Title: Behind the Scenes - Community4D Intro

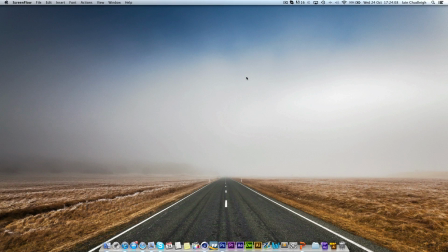0:19 Hey there guys, Ian here, and today I'm bringing you my second behind the scenes video. What you've just watched is a intro called Community4D.
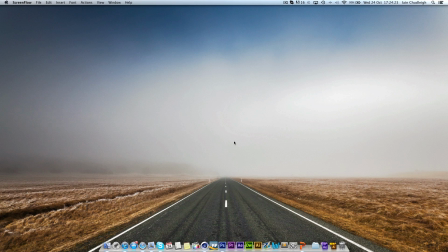0:34 It's actually a community channel which I'm personally setting up to kind of help motion designers, because most graphics clans or teams, whatever, focus more on kind of Photoshop manipulations, and anyone doing like animation intros kind of gets left behind a bit.
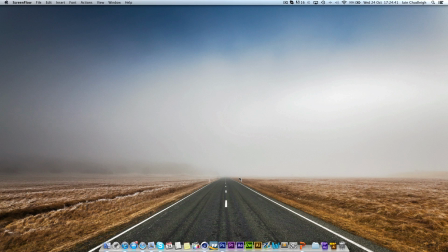0:53 So I decided to set up a little community channel to kind of help you all along. Obviously it's not big at the moment, but hopefully it will grow a bit and you'll see a lot more content in the future. If you want to submit any videos to upload, then
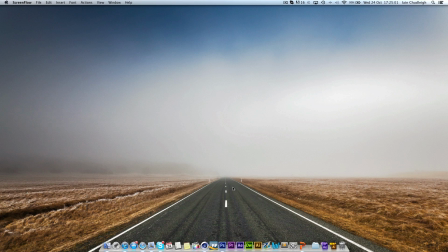1:12 just message me on my main channel or on the Community4D channel, and hopefully it'll get partnered when it gets to 500 subscribers,
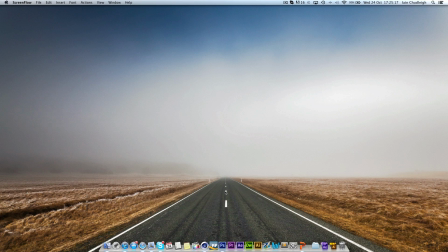1:26 and then as soon as it starts making money I will sort out paying everyone who uploads. And so if a certain video gets lots of views, then they'll get the money, and I won't really take any money for myself unless I upload to it.
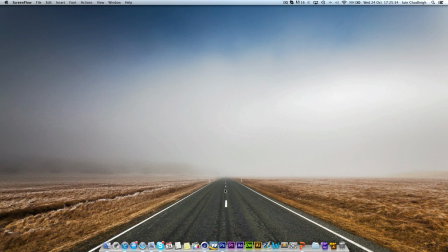1:46 So it's kind of a way to get a bit more like traffic to your channel, as well as the potential to get a bit of money for it as well.
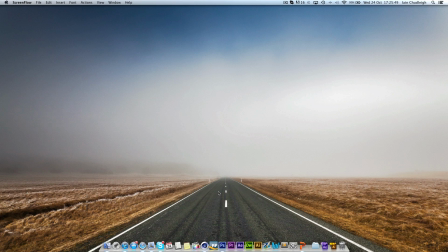1:59 And you don't need to do anything to submit a video. You just fill in a little form or just post me a link, and unless it's completely terrible, then I will probably upload it.
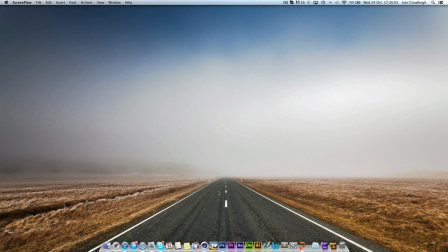2:14 There's no like incredibly high standards. It's just a way to kind of showcase your work and to kind of make a community portfolio of work as well. So anyway, to the behind the scenes video of the intro you just watched,
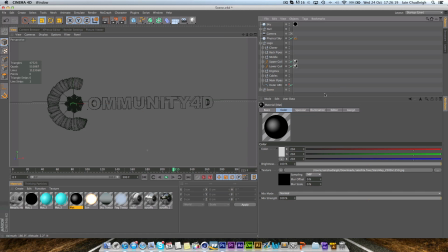2:29 the Cinema 4D file, it didn't take that long to do because I actually reused my current intro for the C. I actually had experimented with a few different types of intro before I came up with my main one,
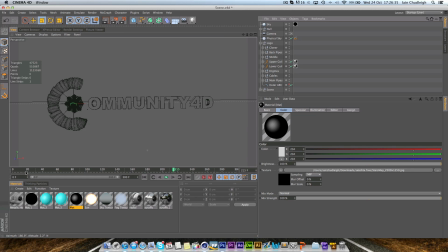2:47 but I actually played around with it spinning in, and so I decided to take that and actually place it into this scene to use as the C for the community. If you want to have a little look into the actual logo,
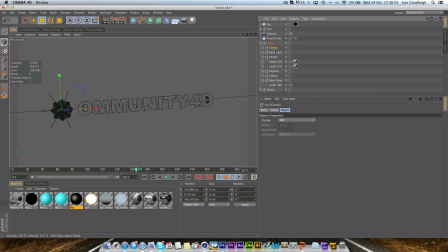3:06 what we have is that clone is just a few lights around the edge, which I've turned off, which are these lights here. They have
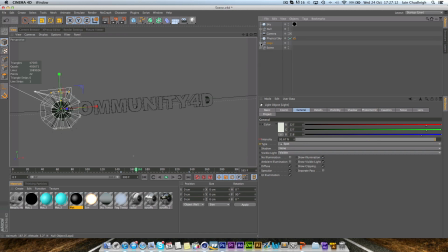3:24 some visible light as well, just to make it glow a bit. So those weren't flares in post-production, they were actually part of the logo. I'll just turn them off. The next thing, we have a couple of pipes at the back, just to kind of make it a little more interesting.
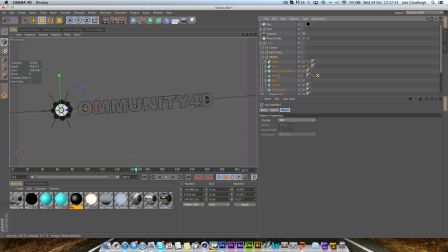3:44 The middle was just made up of a few spheres and circles. You can actually take a closer look in on the logo. We'll just zoom in.
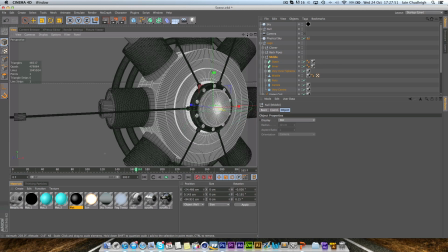4:01 We just have a few nuts and bolts, nothing really, just to give it that extra bit more interest.
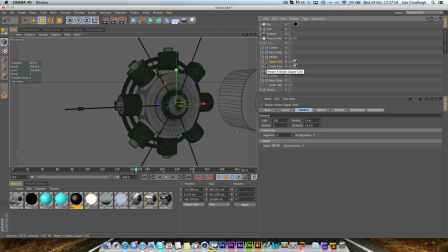4:09 Then we have, I don't even know where these are. They don't appear to be anywhere. No, I don't know what they are.
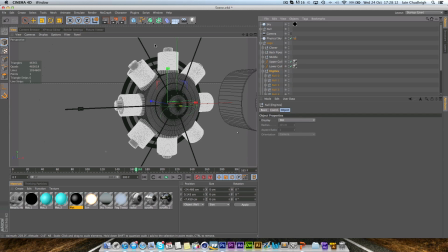4:24 The engines, this is what slowed the scene down a lot.